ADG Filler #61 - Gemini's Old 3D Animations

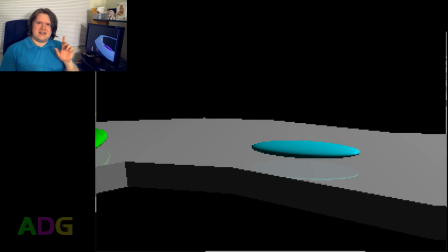(8:11)
Before I forget to, one of the things that doesn't show up very well, and because of the way the camera's going,
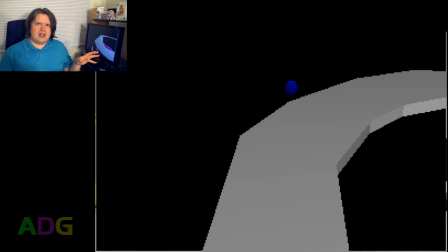(8:18)
is that the green pod in this race is actually having problems staying...
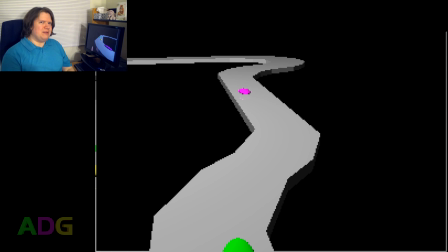(8:24)
Damn it, there's a train passing by.
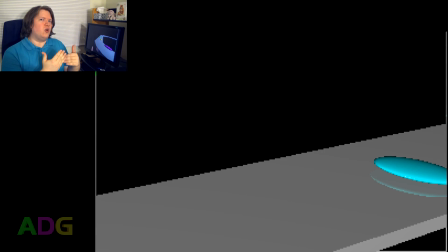(8:27)
The green one is actually having problems staying on the course, yet somehow manages to get through everything.
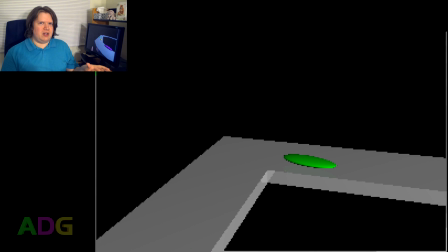(8:34)
It's not conveyed very well because of the way the camera's moving, but if you look closely, you can see this happening.
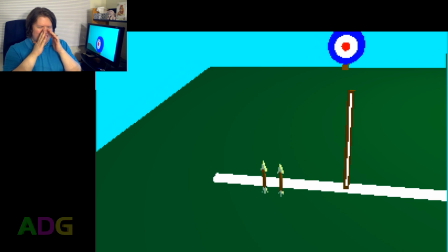(8:40)
Oh, the archery.
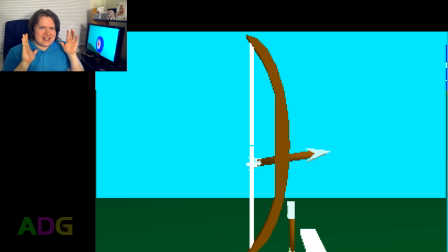(8:43)
This one, I swear, the entire reason I made this one was twofold.
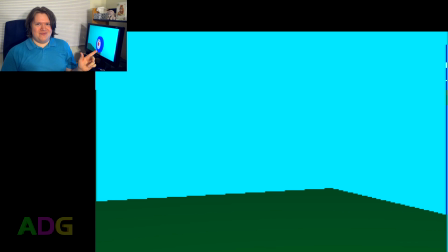(8:50)
One, I didn't want a black background. That literally was the first reason.
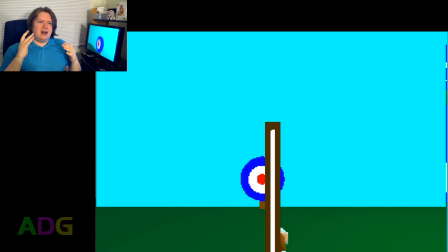(8:57)
The second reason was because I wanted to try something a little more
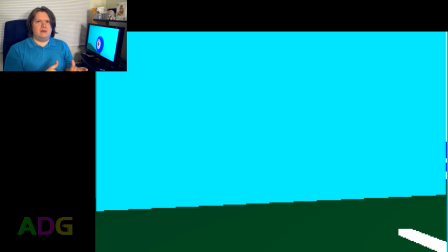(9:05)
dynamic, so to speak. I had this bow model that had this string on it, but the string was made of 2 pieces,
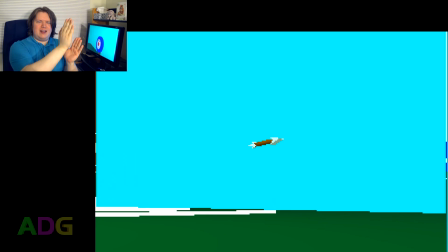(9:13)
and so that way it could like bend backwards as it was going. But yeah, bend backwards like that.
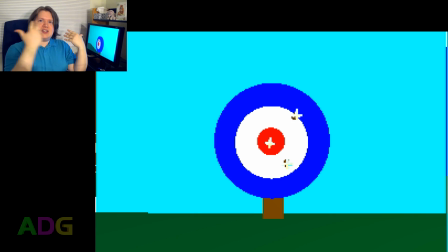(9:20)
The problem is another disconnect between what I was seeing in the editor versus what was actually being rendered.
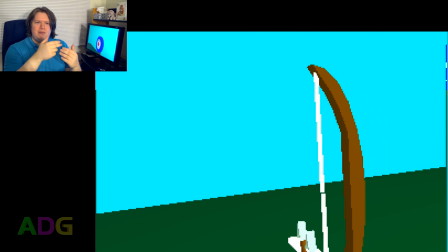(9:27)
So there's this sort of gap between where they join up.
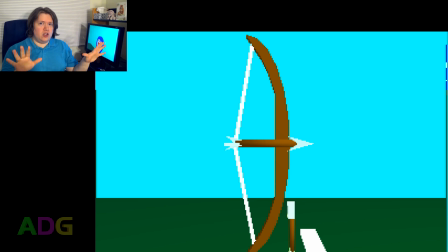(9:32)
When I was editing it, no gap. So,
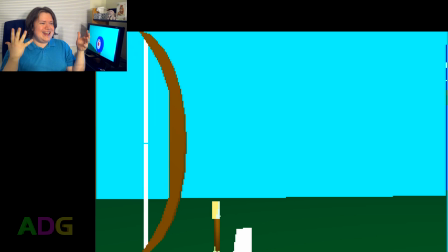(9:40)
consumer level 3D software in the late 90s. What do you expect?
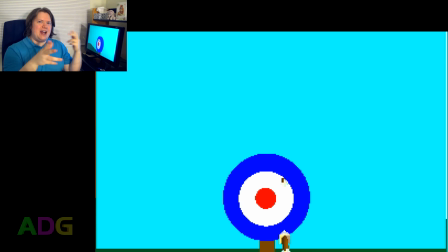(9:46)
But I thought doing an archery thing would be cool anyways, because then I could have him like fire off these arrows, and the last arrow was fired from like further back,
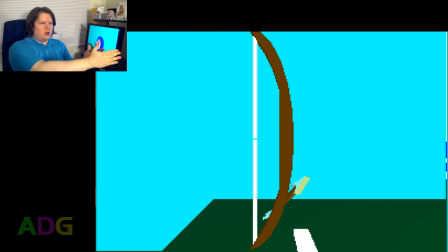(9:54)
and then I had it do a sort of follow on the arrow.
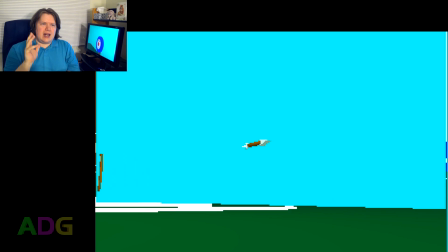(9:59)
But now here's the trick, is that the software I was using, it had an option to follow an object as it was passing by.
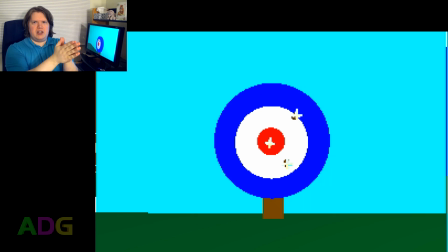(10:06)
So you could like focus the camera to point at an object, but you couldn't animate that.
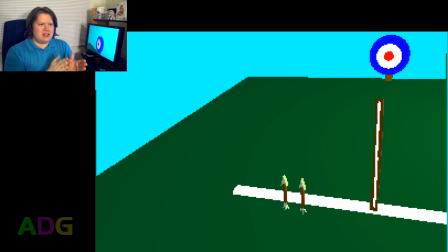(10:12)
So what I had to do was sort of
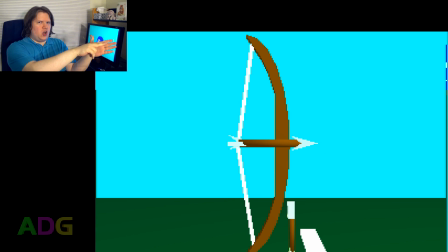(10:15)
step it along and then sort of set the camera point and then just hope that as the camera is going through these points that I set,
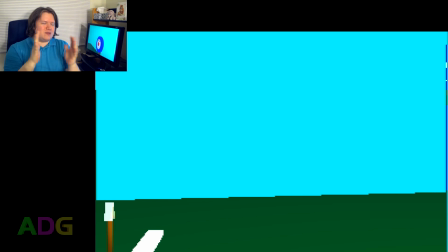(10:24)
that it's managing to keep up with the arrow. That's why it has that sort of jerkiness when it's following the arrow at the end,
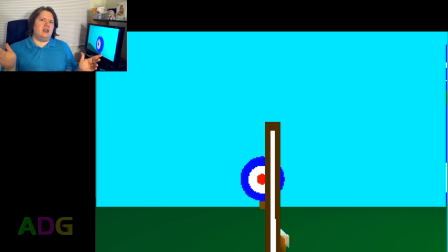(10:31)
is because the camera couldn't automatically track an object over the course of the animation.
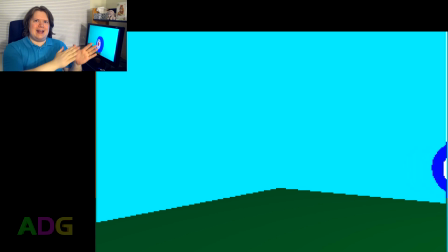(10:36)
I had to set keyframes to do that, and then it would just swipe the camera across those keyframes.
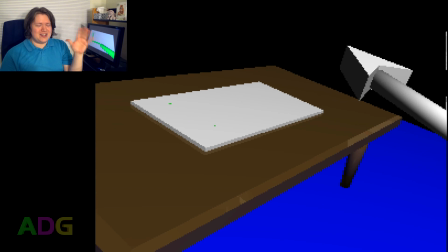(10:42)
I'll be honest, at this point, I was running out of ideas. So I was like, let's just make the editor.
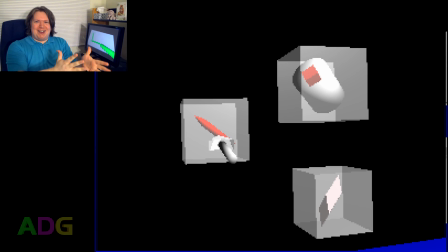(10:50)
Make the editor in 3D.
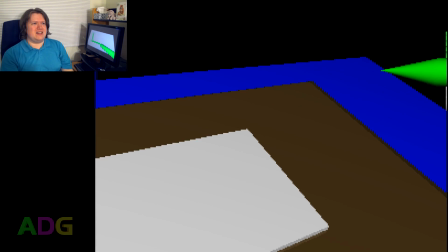(10:56)
But you know, here's the funny thing, is here another example of a disconnect,
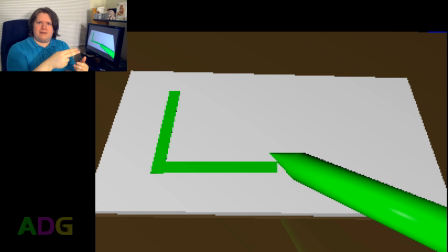(11:00)
because when I was actually doing these line effects in the software,
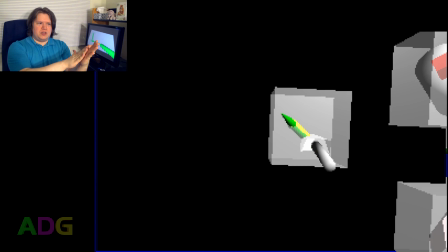(11:06)
the lines were showing up gradually as it was coming out of the surface.
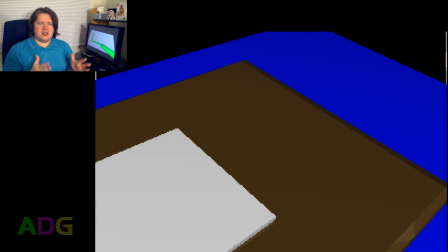(11:11)
Like, it's similar to Z buffering effects that you would see in a 3D game, where if two polygons meet up with each other,
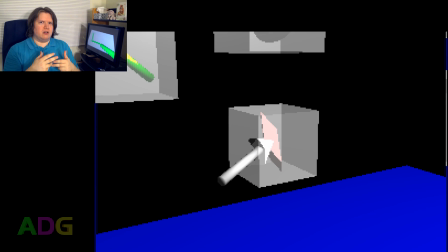(11:19)
you don't see both polygons in fully rendered like you would in really old 3D software that didn't do Z buffering.
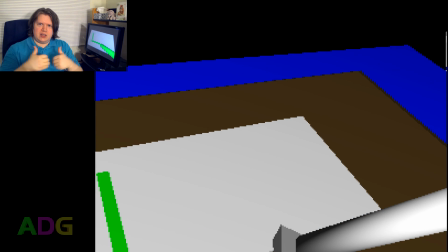(11:26)
Instead, they would sort of clip into each other where they meet.
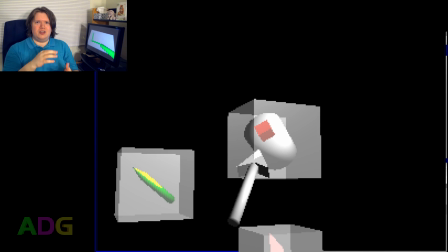(11:29)
But depending on the depth of your Z buffer and how it's being handled, you might see this sort of sawtooth artifacting going on.
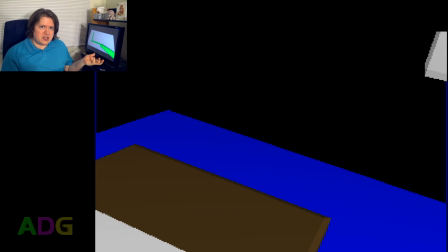(11:37)
Well, with proper 3D software, at least nowadays, it perfectly meshes that up at those edges.
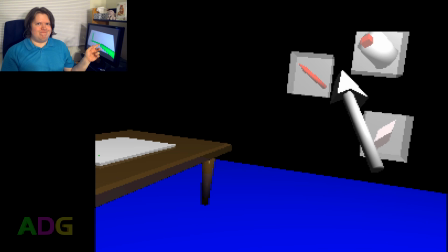(11:45)
This software clearly didn't. So that's why the lines just appear out of nowhere.
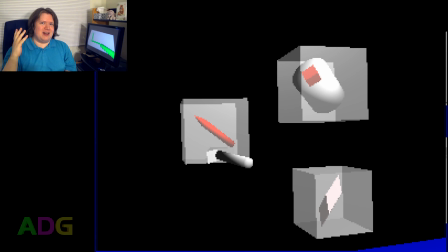(11:51)
But it was still a neat idea to just have it so that it was like a 3D drawing program with all these toolboxes and everything,
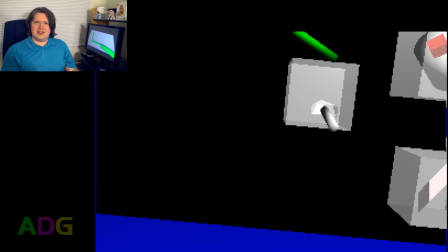(11:59)
and you got the tools doing their thing.
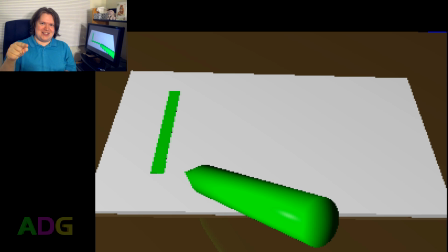(12:01)
Even the arrow pointer has its own little thing where it like stretches the line to make it a box. By this point,
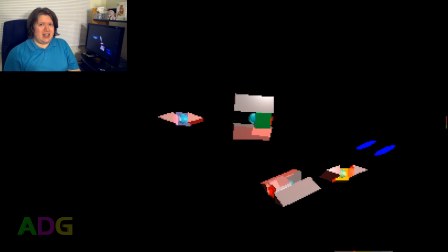(12:09)
I was actually running out of time.